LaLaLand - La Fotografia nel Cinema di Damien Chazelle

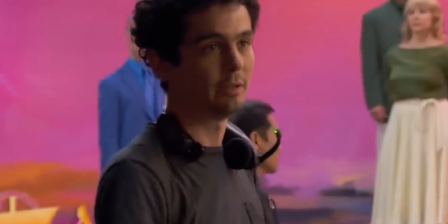4:26 Il film utilizza tantissimi colori, non c'è una selezione ben precisa, in realtà i colori vengono praticamente usati tutti.
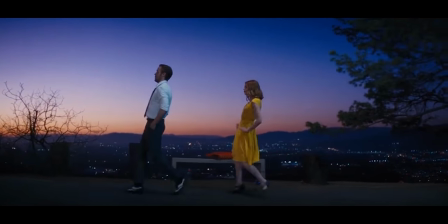4:32 In realtà hanno un significato a cui arriveremo a breve, ma non c'è una predominante specifica.
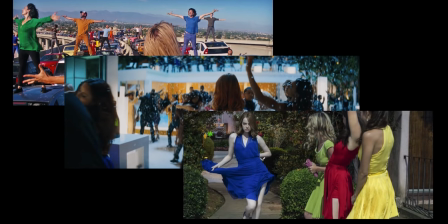4:37 Ci sono tutti i colori utilizzati in maniera molto vivida, molto vibrante appunto, molto vibrant come si direbbe in inglese e questo utilizzo, questo abuso forse, soprattutto dei colori primari, ci fa entrare direttamente dentro una Hollywood sfarzosa, una Hollywood frenetica dove tutto è lusso, tutta è estetica. I colori ci descrivono anche al meglio il rapporto fra Mia e Sebastian.
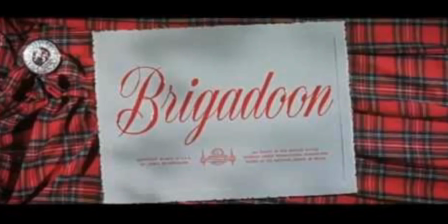4:59 Mia aspira a una carriera più hollywoodiana rispetto a quella di Sebastian, che forse è più solitaria e artistica.
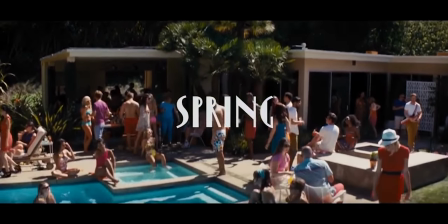5:05 Mia è sempre rappresentata con colori molto molto accesi e inizialmente,
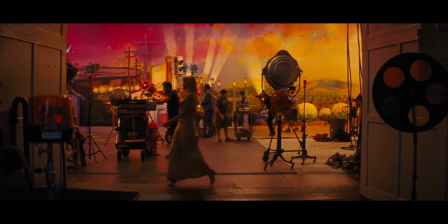5:10 dal momento in cui il loro rapporto, il rapporto fra Mia e Sebastian, non è che vada così a gonfie vele, i due vengono rappresentati con colori spesso opposti.
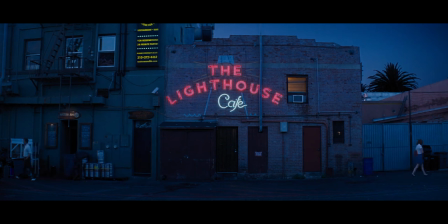5:18 Se da una parte il film ci racconta di Mia, allora tutti quei colori diventano più vibranti, più primari, più saturi insomma.
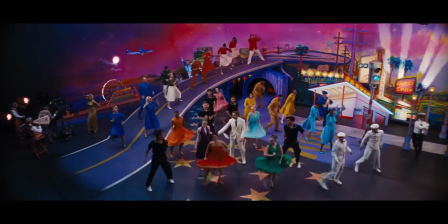5:25 Quando invece ci spostiamo verso la realtà di Sebastian, i colori diventano un pochino più tenui,
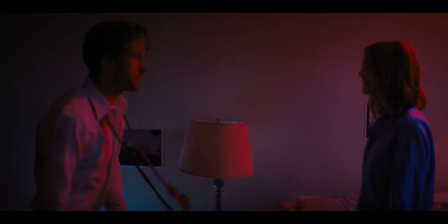5:31 non necessariamente più caldi o più freddi, ma rientriamo un po' nella realtà, vediamo quello che è il mondo per davvero, che forse per Mia è un po' un sogno fatto di estetica, lusso e colori accesi, mentre per Sebastian è un qualcosa di più realistico. E proprio parlando del rapporto fra me e Sebastian, la storia d'amore che viviamo in La La Land è una delle più belle secondo me nel cinema moderno. Non è la classica storia di Tofine, è una storia che si ispira un sacco a quello che è il rapporto di coppia fra i ballerini nei film appunto della Golden Age. La La Land fa un sacco di riferimenti alla Golden Age stessa anche a livello musicale. E utilizzeremo questi collegamenti per parlare comunque di fotografia. Ci arriviamo subito. Partiamo dalla musica. Uno dei più grandi riferimenti che ha lo spettatore quando guarda un film è l'utilizzo della musica, quello che sente lo ambienta in un certo periodo.
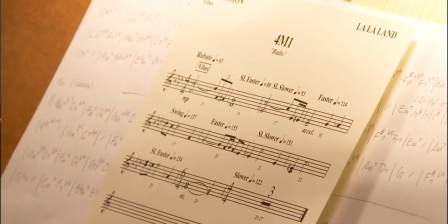6:18 Pensate che ad esempio la colonna sonora di questo film è stata registrata da un'orchestra dal vivo, come si faceva un po' per i film della MGM.
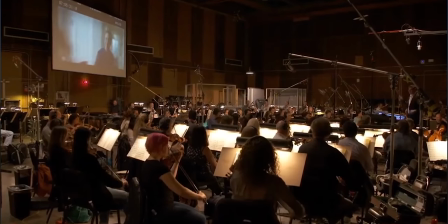6:24 Proprio sempre parlando di musica, per tutte le coreografie,
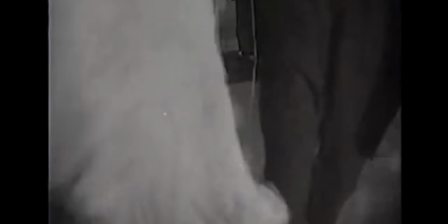6:28 Chazelle si è ispirato un sacco a due icone della Golden Age americana e del musical, Fred Astaire e Ginger Rogers.
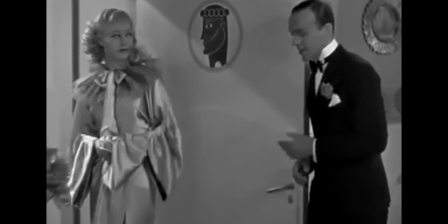6:34 Sicuramente li conoscerete se avete seguito quel tipo di panorama e ci sono un sacco di riferimenti a tutto quel periodo. Vi faccio un altro esempio, classicone del cinema, Singing in the Rain. Ecco, a livello fotografico, per ambientarci al meglio in quel periodo, sono stati utilizzati per la maggior parte del film gli stessi movimenti di camera che si facevano un tempo. Infatti un tempo nei film avevamo pochi movimenti di camera,
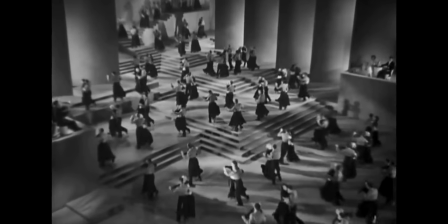6:57 inizialmente il musical veniva registrato a camera fissa o comunque a camera leggermente mobile, magari su una testa fluida, magari sulla testa di un cavalletto.
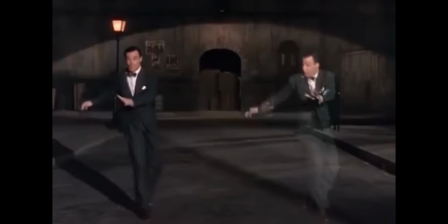7:05 Con lo sviluppo del musical invece già negli anni 50 la camera iniziava a muoversi, lo vediamo ad esempio in un sacco di scene in Singing in the Rain,
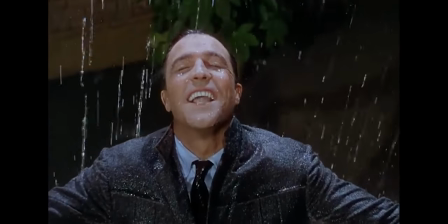7:12 le tecniche ovviamente erano molto più basilari rispetto a quello che possiamo fare attualmente con la tecnologia di adesso, tuttavia la camera diventa elemento della coreografia, non sono solo gli attori a ballare ma è anche la camera a ballare con loro.
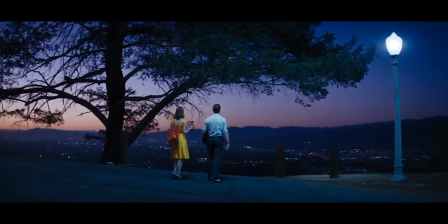7:26 E per farvi capire al meglio questa cosa vi porto la scena del tramonto.
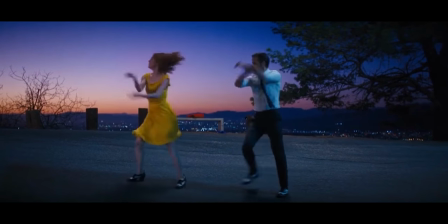7:30 In questa scena Mia e Sebastian ballano per circa 6 minuti in un piano sequenza veramente fantastico, un'icona del cinema moderno e una delle scene più celebri di questo film.
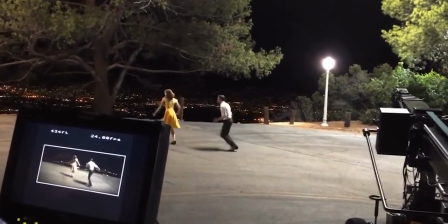7:39 La scena è appunto un piano sequenza, quindi non ci sono tagli sostanzialmente,
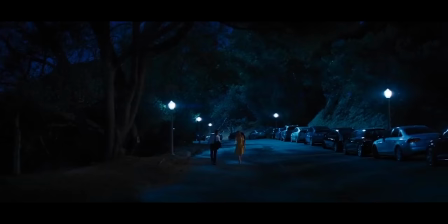7:43 è stata provata e riprovata un sacco di volte e Chazelle ha voluto girarla come avrebbero girato un tempo, quindi alla Golden Hour,
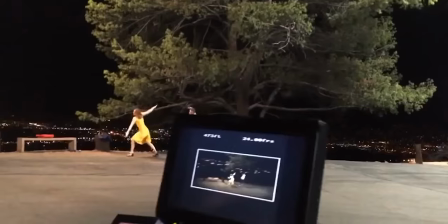7:50 per rappresentare al meglio quel momento, con quei colori e se guardate i movimenti che fa la camera è essa stessa a ballare.
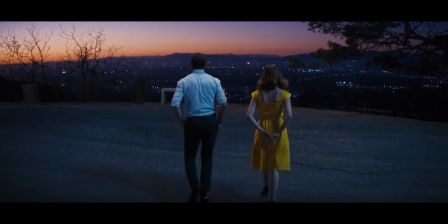7:57 Segue i nostri attori,
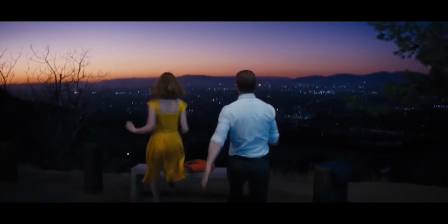7:58 ci si avvicina per dare enfasi al movimento e conclude dandoci una boccata d'aria mozzafiato su quella che è Los Angeles appunto alla Golden Hour, una delle scene più belle di questo film. Proprio parlando di scene belle di questo film pieno in sequenza non ho trattato troppo quello iniziale che in realtà è uno dei più famosi di La La Land perché fondamentalmente non mi interessava trattare quello ma mi interessa trattarne un altro che a livello fotografico secondo me è una bomba.
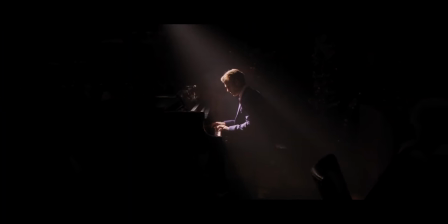8:22 Cioè questa scena, quella del piano. Abbiamo Sebastian che suona il piano in questo ristorante e la cosa che ho adorato è la direzione della fotografia di questa scena.
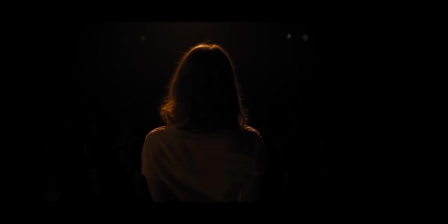8:30 La luce in questa scena si modifica al muoversi della camera.